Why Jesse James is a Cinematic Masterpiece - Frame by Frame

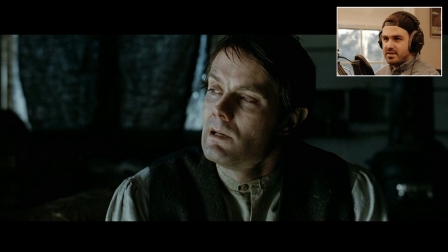And you never see it again so he's just this guy knows it's the end and just to include a shot of him looking right like let's say this this may have just been practical this may have just come up on the shoot I mean the guy who plays Ed Miller may have just
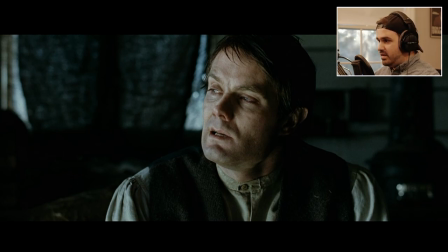looked out the window in the shot and let's say Roger had the decision like hey let's shoot this and it's just little things like this they may have not been storyboarded maybe they have but they're just they add so much to the scene like once once he's talking to Jesse and it's getting
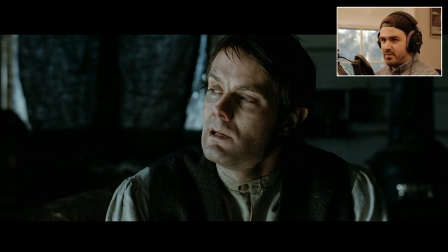a little more intense and Jesse's trying to like pry this guy to find out what happened with the rest of the gang members just switching to a shot of the window him just glaring at the window kind of like looking at the light outside just to like get his last glimpse of life
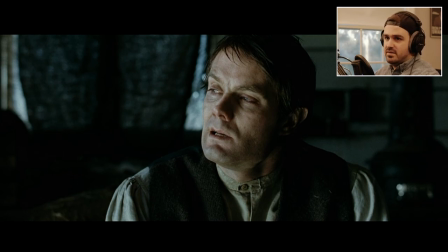adds so much to the scene you just go from a simple like are you a rat scene to something more emotional and you really feel it to the audience
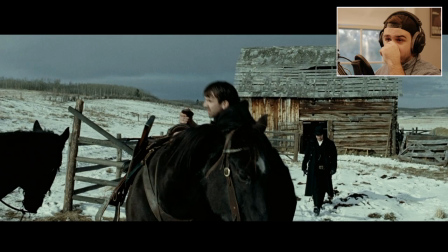so it's good stuff let's move to the next shot okay so for this shot um this is another like pretty key emotional scene like little moments throughout the film um jesse's still on like his quest to like find out what happened with the rest of his gang members there's a lot of like weird
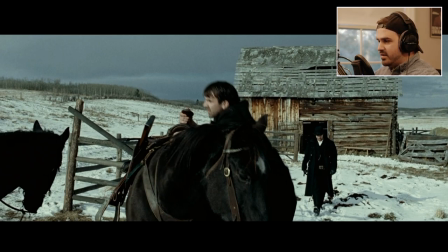backstabbery going on the first half of the film but um he goes here and he's trying to get information about i think it's ed miller and he ends up like beating up a little kid here it's like a little farmhand kid who's related to him and the uh his
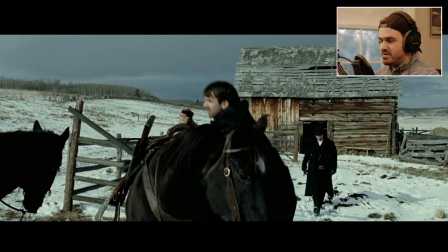other member right here dick little just is like kind of perplexed like why did you just beat that kid up but um here's jesse's reaction returning to his horse after he just like beat up a helpless kid basically
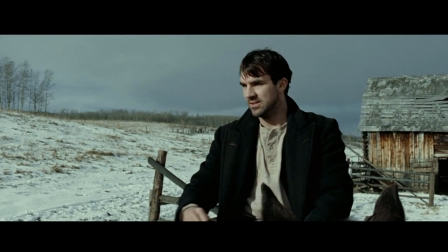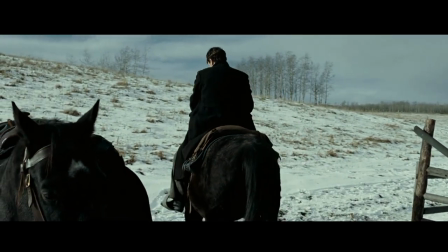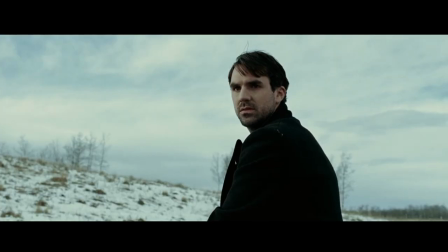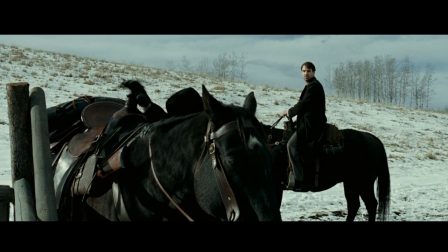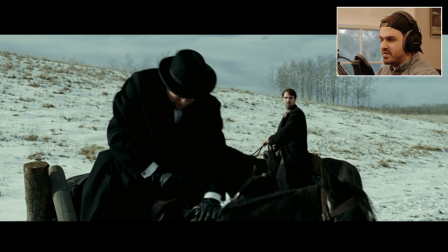so yeah that right there that's one of the main scenes in the entire film you'll ever see Jesse get like a motive about stuff like even later
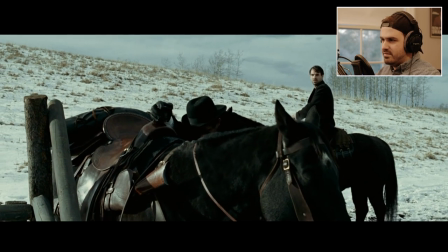in the film with spoiler alert Bob Ford kills him he's completely at peace with it but this is like probably the only scene in the film
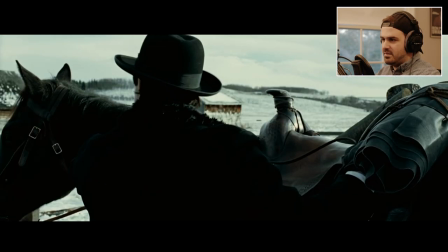you get to see him like a boat
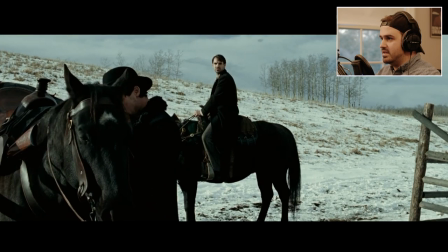completely but um again back to simple fundamentals uh so here let
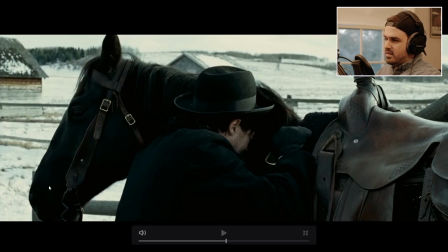me think i go back a little more yeah right about here um oh
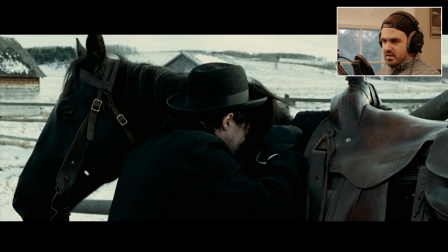i thought it was a dolly push it's actually not a dolly push my bad but thing is is this like if you were on the other side of the horse right and he's crying in the scene and you just film film his face from the other side crying and let's say
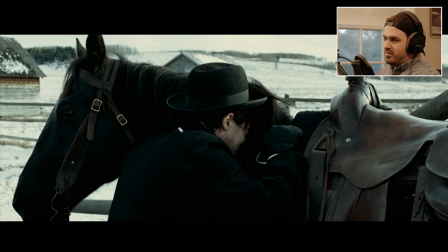like past him you can see dick little watching it wouldn't have nearly as much emotion like just him walking back to the horse slowly cameras moving around and then you just seem go to the horse and he doesn't get up and then he stops it's it's really just that's all you really need from the scene I
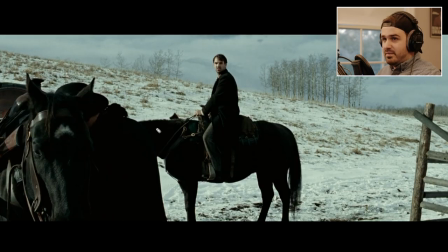mean there's not much to talk about here other than like
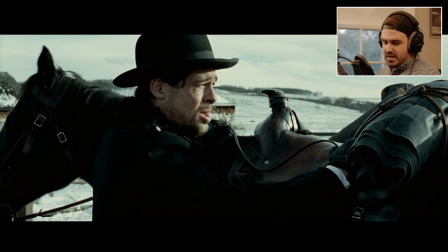The vistas and the location is perfect And it looks like Honestly, it looks like lighting right here It looks like they possibly are on a stage I'm not entirely sure Because that does not look like natural Sunlighting In this weather
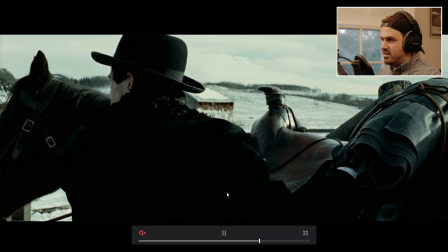It would be more like his whole face Would probably be enveloped Because if you look at the sky The sky looks completely cloudy